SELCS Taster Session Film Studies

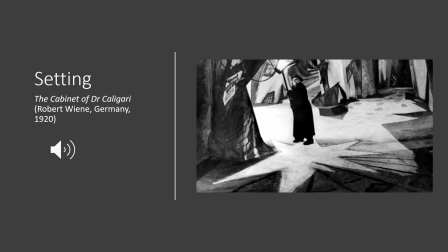4:05 So everything conjures up this atmosphere of fear, tension, horror, this kind of nightmarish reality. So one thing that you can do with setting is to take a look at it and see how
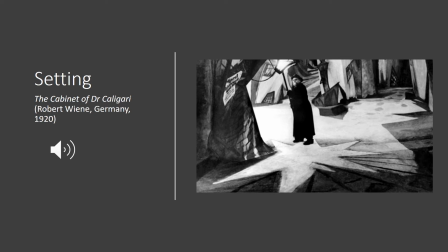4:22 natural or unnatural it is in terms of reproducing reality. And from there, you can actually draw some conclusions or make some hypotheses about the contents of the film and the kind of psychological atmosphere of the film you're about to watch.
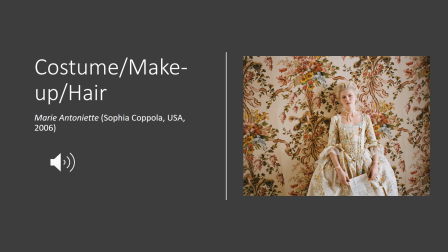4:43 The second concept I would like to introduce to you is that of costume, makeup, and hair. They kind of all go together. Costumes are obviously very important. They
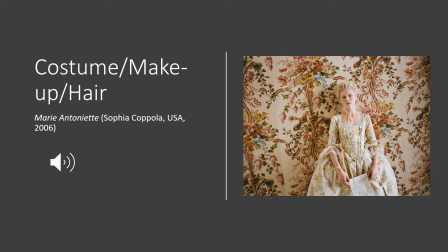4:59 tell us something about, again, the genre of the film we're about to watch, but then again, we can use costumes in a kind of counterintuitive way. But also, costumes combined with, for example,
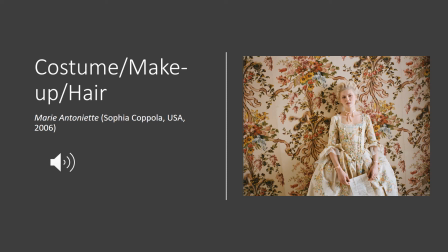5:14 the background of an image can also provide the viewers with some indication of the kind of psychological state of the character or characters. In order to explain very briefly this concept to you,
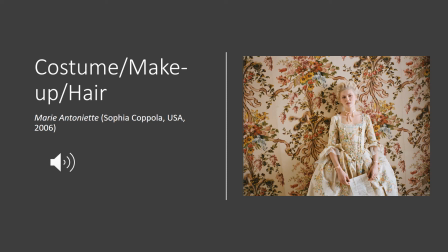5:31 I've selected a beautiful screenshot from Marie Antoinette, the film made by Sofia Coppola in 2006. The film is a biography, it's a historical film, it's a reconstruction of the life of Marie Antoinette,
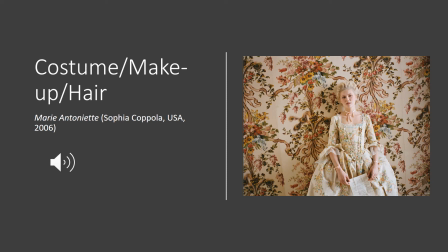5:48 the Queen of France. The style of the director, although it's very unusual, because if you know the film, you'll know also that there are some nudges towards modernity.
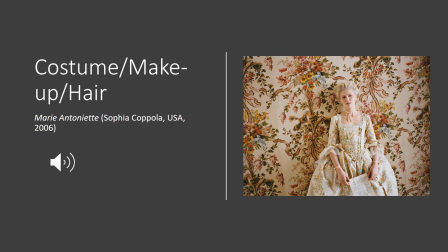6:02 The soundtrack includes a lot of rock and pop music, so it's a very unusual film in the way it approaches historical reconstruction, and it plays around the idea that what we're actually watching is a reconstruction, it's not real. So there's an intervention on the part of the director.
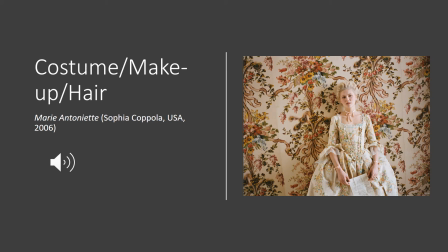6:21 One of the most significant images from this film is the one I've selected here. We see Marie Antoinette, who's just received a letter from her mother,
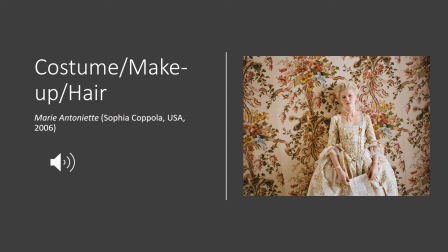6:34 who's kind of going through a very difficult phase in her adaptation to the French court. There's a lot of expectations around her. She's supposed to give a heir to the Kingdom of France.
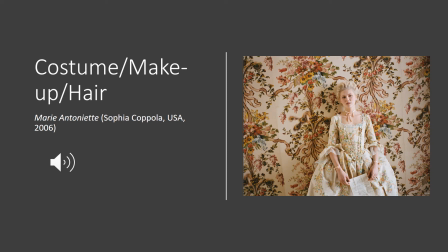6:49 She hasn't done that yet. So everyone is kind of putting pressure on her to perform her duty as a queen. So the way Sofia Coppola tries to convey the pressure and dismay and desperation
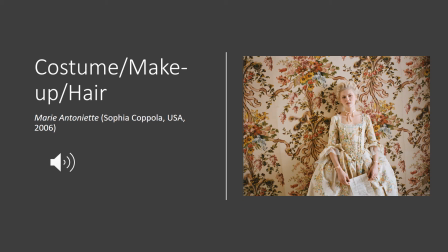7:06 of Marie Antoinette at this stage of her life is by giving her a costume, a beautiful floral costume, and placing her against a background that is very, very similar to the decoration on the costume.
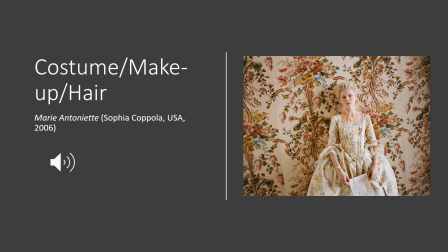7:21 This is a very simple trick, but it does achieve a very important result. We almost see Marie Antoinette getting sucked in and absorbed by her environment. This gives us the sense that she is not free.
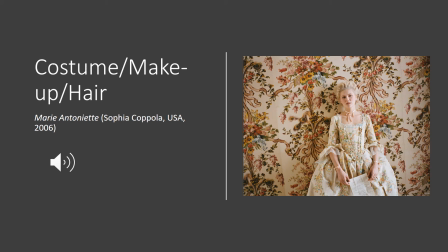7:40 She's under pressure, she's surrounded by expectations, and she cannot really cope with them very well. So by using a costume that it's very similar to the background, the director
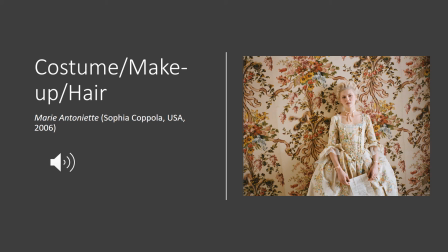7:55 gives us a clue about the distressed psychological state of Marie Antoinette. So it's a beautiful image, a very interesting way of conveying something about the psychology of the character.
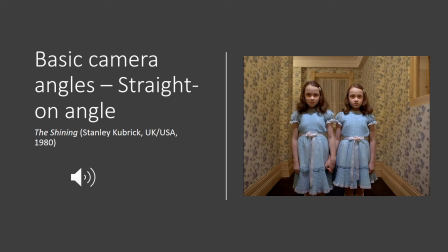8:14 The last image I selected, it's taken from a film by my favorite director. You may guess that I have a bit of a soft spot for Stanley Kubrick. I've used an image from 2001: A Space Odyssey for the opening slide,
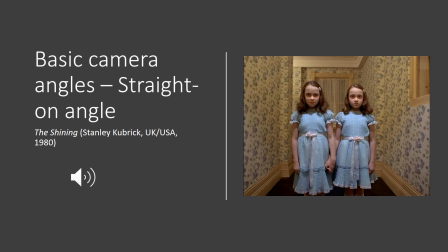8:33 and for this last slide on camera angles, I've decided to use an image from The Shining, a film that you may know. Camera angles are a very fascinating area to explore.
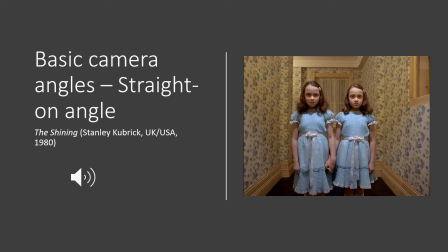8:48 There are almost infinite variations, and you can go from basic camera angles, which means that somehow the director is replicating a point of view that we can achieve by looking at things.
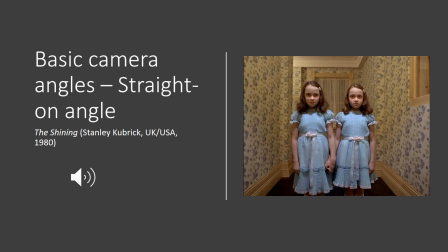9:04 And there are also extreme camera angles that are a little bit unusual, and that reproduce what it's called sometimes a bird's eye view or a worm's eye view. So things are not as natural or easy to reproduce
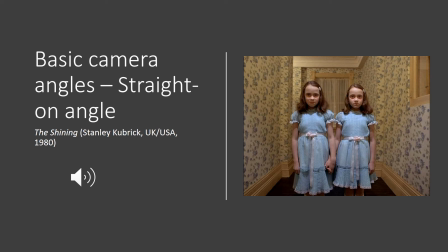9:23 by looking at things naturally with our own eyes. The basic camera angle basically means that you're looking at something straight on. It's at your eye level.
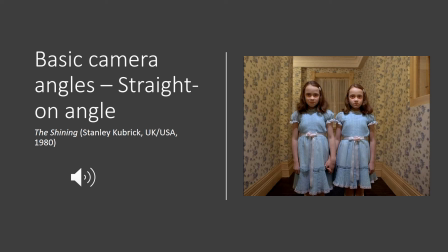9:35 So it's the most basic camera angle of all, because it's also the most common way of looking at things. We look at things at an eye level, straight on angle. But the interesting thing about
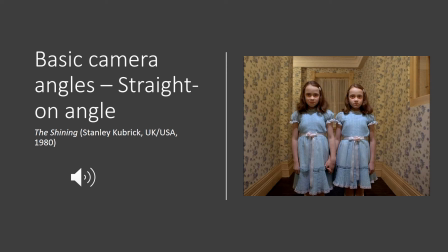9:51 camera angles is that we can exploit them to create and enhance the atmosphere in the film. Kubrick is very good at doing that, using a basic camera angle in The Shining.
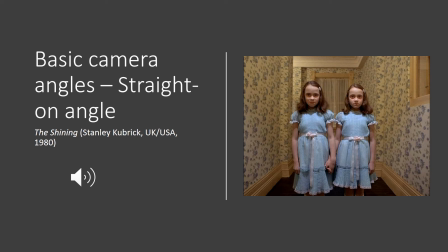10:05 It's a very famous moment, the moment when Danny, the small protagonist of the film, encounters the two ghost sisters who live in the Overlook Hotel. Uh, they're looking straight at us, unblinking. They're there, they're blocking our path.
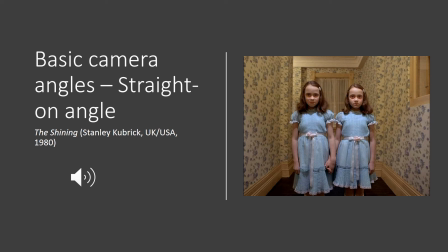10:25 We feel that we cannot go anywhere because there's nowhere to go. The perspective in this film, which is also very typical Kubrick perspective, is similar to the one in the opening slide, gives us a sense of enclosure.
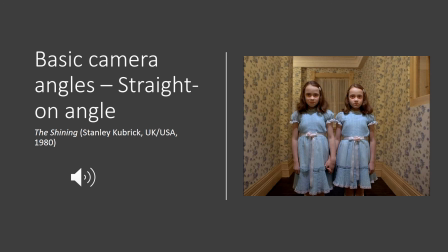10:42 We feel that we cannot escape from uh, the glare that these two little girls are giving us. Also, we feel very defenseless because we are looking straight ahead at two little girls,
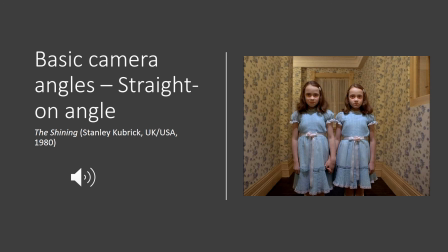11:00 and we're assuming the perspective of a very young child. So we feel that we really need protection. We feel very exposed, very vulnerable to the kind of malice and evil intentions that these two figures may have towards us.
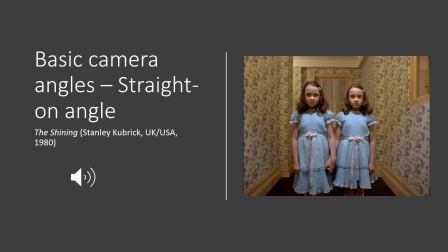11:19 So by using a very basic placement of the camera, the most basic of all, as I said before, Kubrick is actually achieving a very terrifying moment in the film.
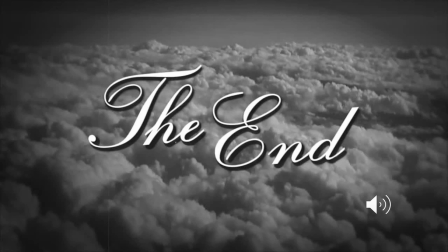11:36 So that was the end of my brief presentation. I hope you've enjoyed it, and perhaps now you're a bit curious about finding out more on mise-en-scène and how to read the film.
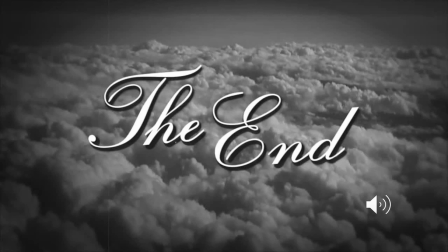11:50 I hope to see you soon in a non-virtual environment at UCL, and thank you very much for your attention.